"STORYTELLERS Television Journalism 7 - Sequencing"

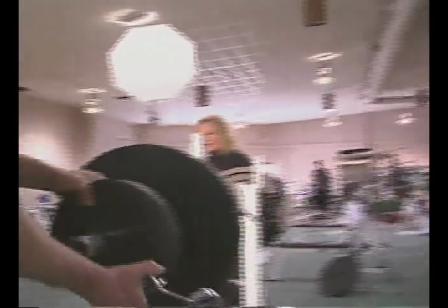[13:33]
Be sure to hold your shots long enough. Keep shooting until you've captured a completed action.
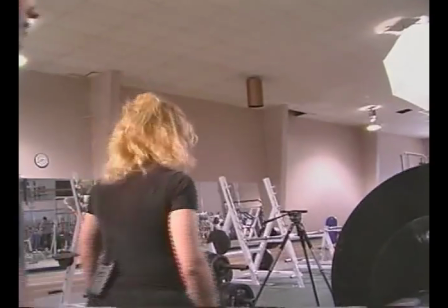[13:39]
When the adrenaline gets pumping under hectic shooting conditions,
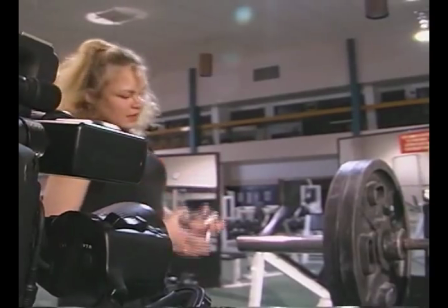[13:43]
you can sometimes find yourself back in the edit suite with shots no longer than 4 or 5 seconds.
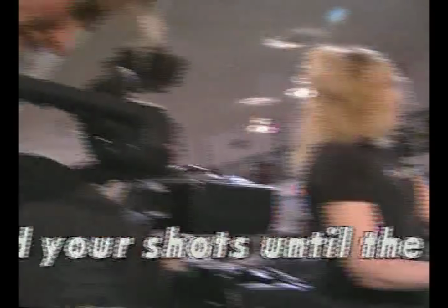[13:49]
Hold your shots at least 10 seconds.
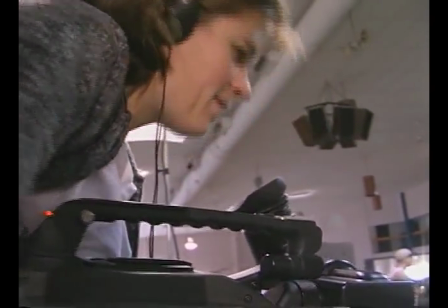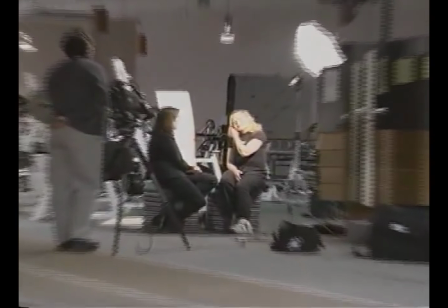[13:57]
Stay away from unmotivated zooms and pans. They eat up a lot of screen time.
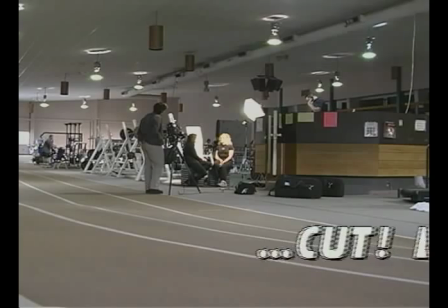[14:04]
Often a cut works better than a camera move.
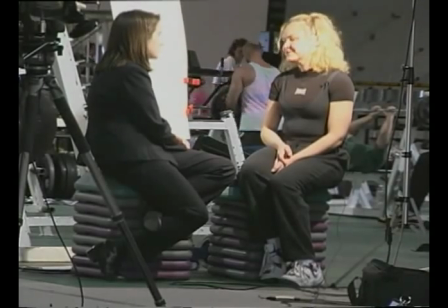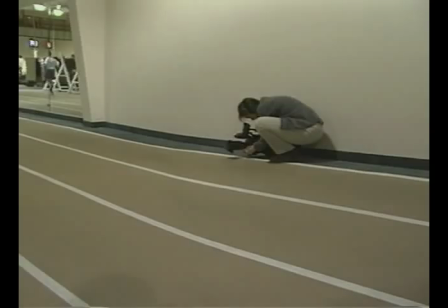[14:12]
And if you don't hold your shots at the beginning and at the end of a camera move, your editing could look like this.
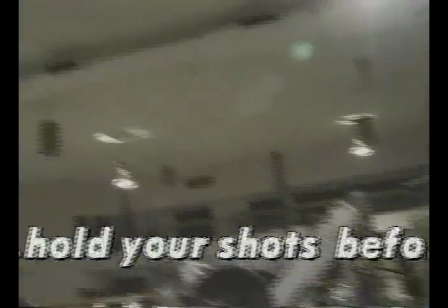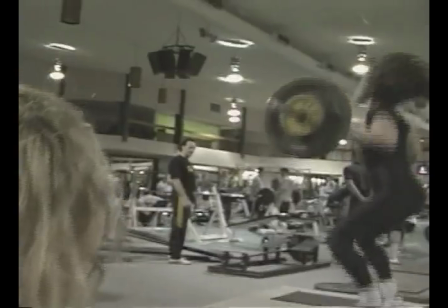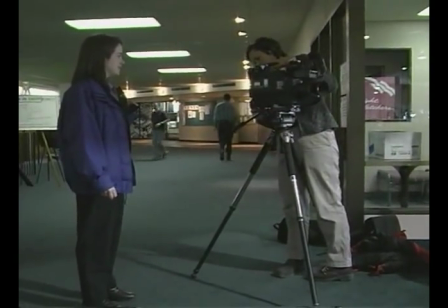[14:30]
Editors will love it if you bring back a lot of static shots. Pictures without camera movement shot from a tripod.
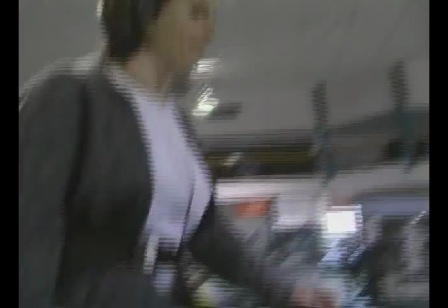[14:40]
If you have to go handheld to keep up with the action, look for a stable surface to shoot from.
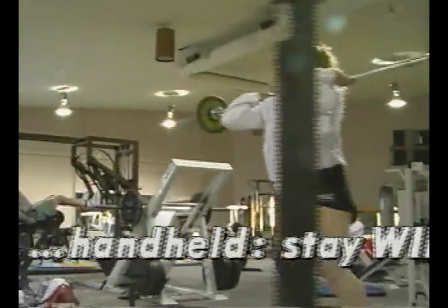[14:50]
When shooting handheld, stay on a wide lens. You get your most stable shots when you're zoomed out all the way.
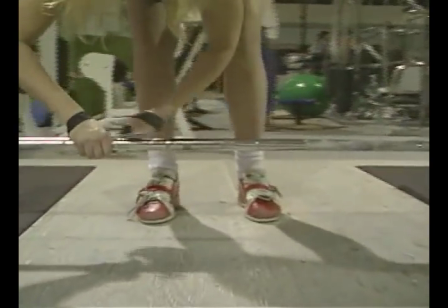[14:58]
For close-ups and different shot sizes, don't zoom in. Walk in and keep the lens on a wide angle, zoomed all the way out.
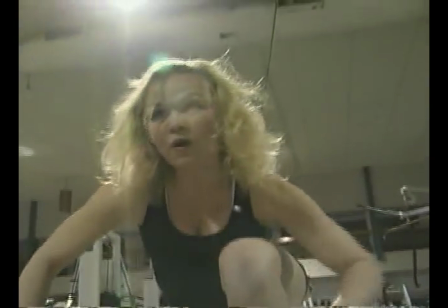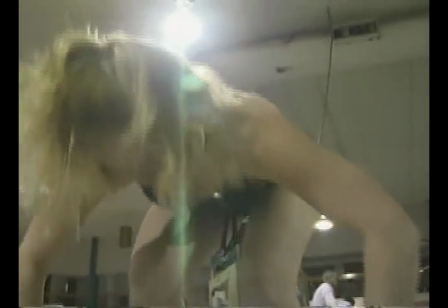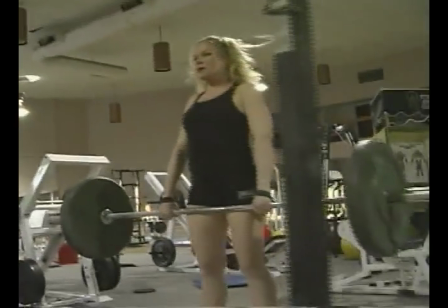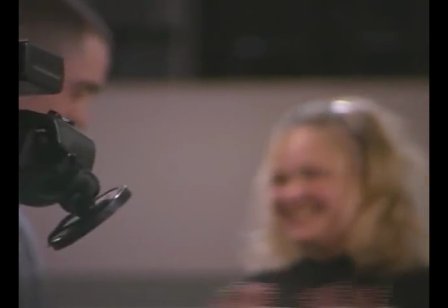[15:25]
If you try to shoot handheld on a long lens, zoomed in, all you get is wobbly scope.
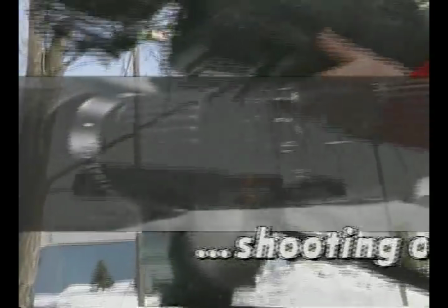[15:36]
When shooting on a long lens, you should be on a tripod.
But
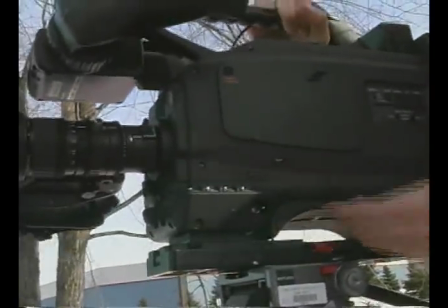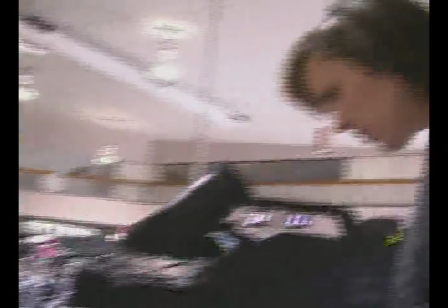[15:47] just think if you try something, you might as well give it your all.
Don't forget about audio.
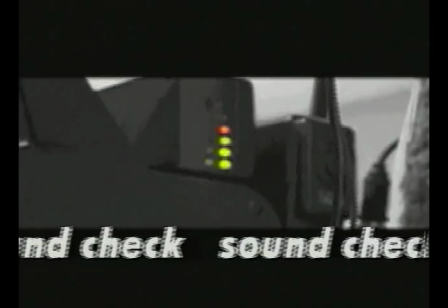[15:53]
Before you begin to shoot a new activity, check your sound levels.
Do it to the best of your ability.
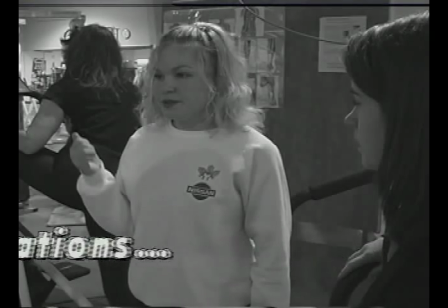[15:59] Why do it at all? We're up on the platform too. It's like we go in a rotation.
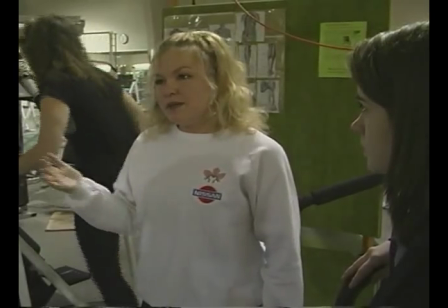[16:05]
Shoot conversations the way you would a sequence.
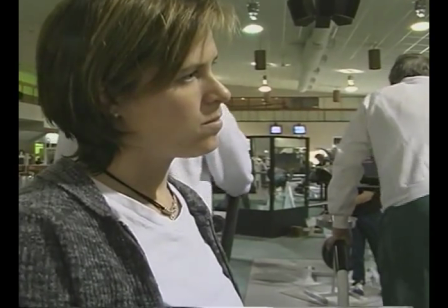[16:08]
Get a variety of shot sizes, over the shoulder and listening shots, and listen on your headsets to what's being said.
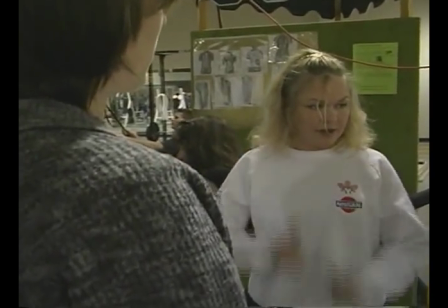[16:16]
Hold your shots long enough until you record a complete sound bite.
Two cleans and then a jerk.
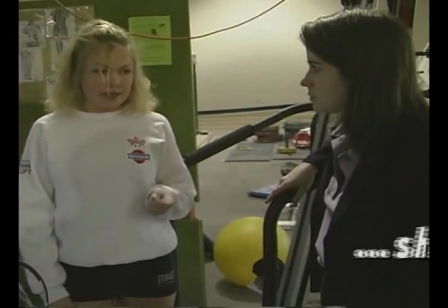[16:22] No, I'm sorry, three cleans and then a jerk for two sets.
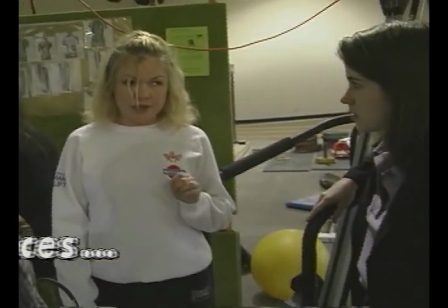[16:25] And then for two sets, I'm going to do two cleans and a jerk, meaning I'll go up and wait.
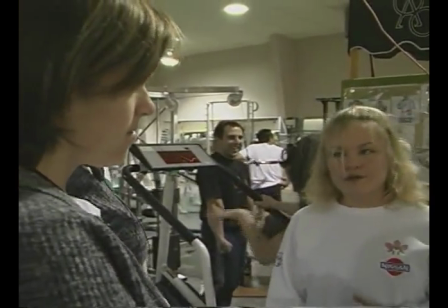[16:32] So how much of a break do you take between sets? 3 or 4 minutes. Okay, so time for me to move.
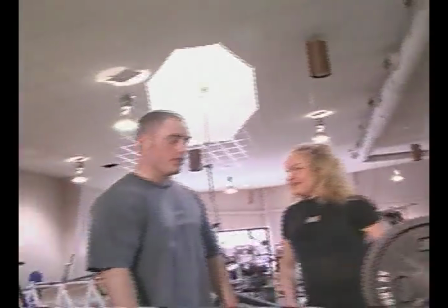[16:39]
Even though you're very busy thinking about how to put sequences together, don't miss opportunities to capture natural sound bites.
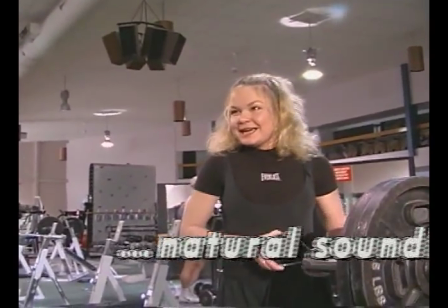[16:47] Because you do this like this is a bodybuilding exercise, and then you go to the platform, you're going to forget. Right?
Especially a profile like that where you're dealing with a character and you want to tell more about the person, you want to get a sense of who the person is. So by telling how they interact with other people, you're also telling a story about that person.
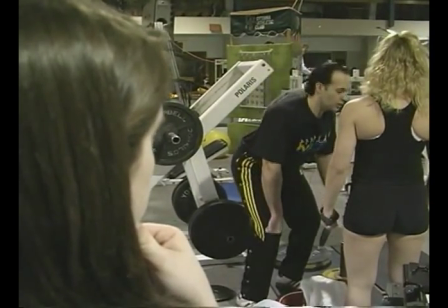[17:04]
So it would make a lot of sense to obviously tell, you know, that side of the story, not just all these shots of her on her own.
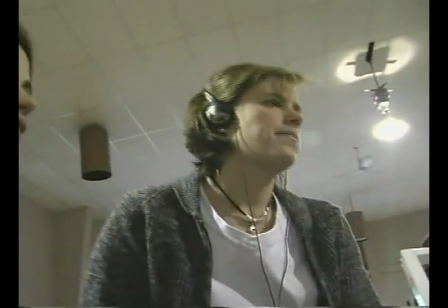[17:15]
Concentrate on any interaction between Lisa, anything she's doing even in between and stuff like that.
I recognize that I'm probably about partway through.
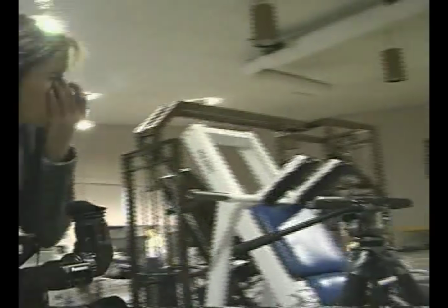[17:22] It was pointed out to me.
I tell students, look, I've been here.
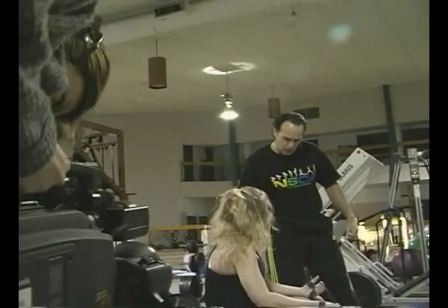[17:29]
I've seen you, you know, talking to your coach, for instance, and I've seen him showing you how to, you know, improve your weightlifting, whatever it was that they saw. They saw the two of them doing. I want to get sense of that.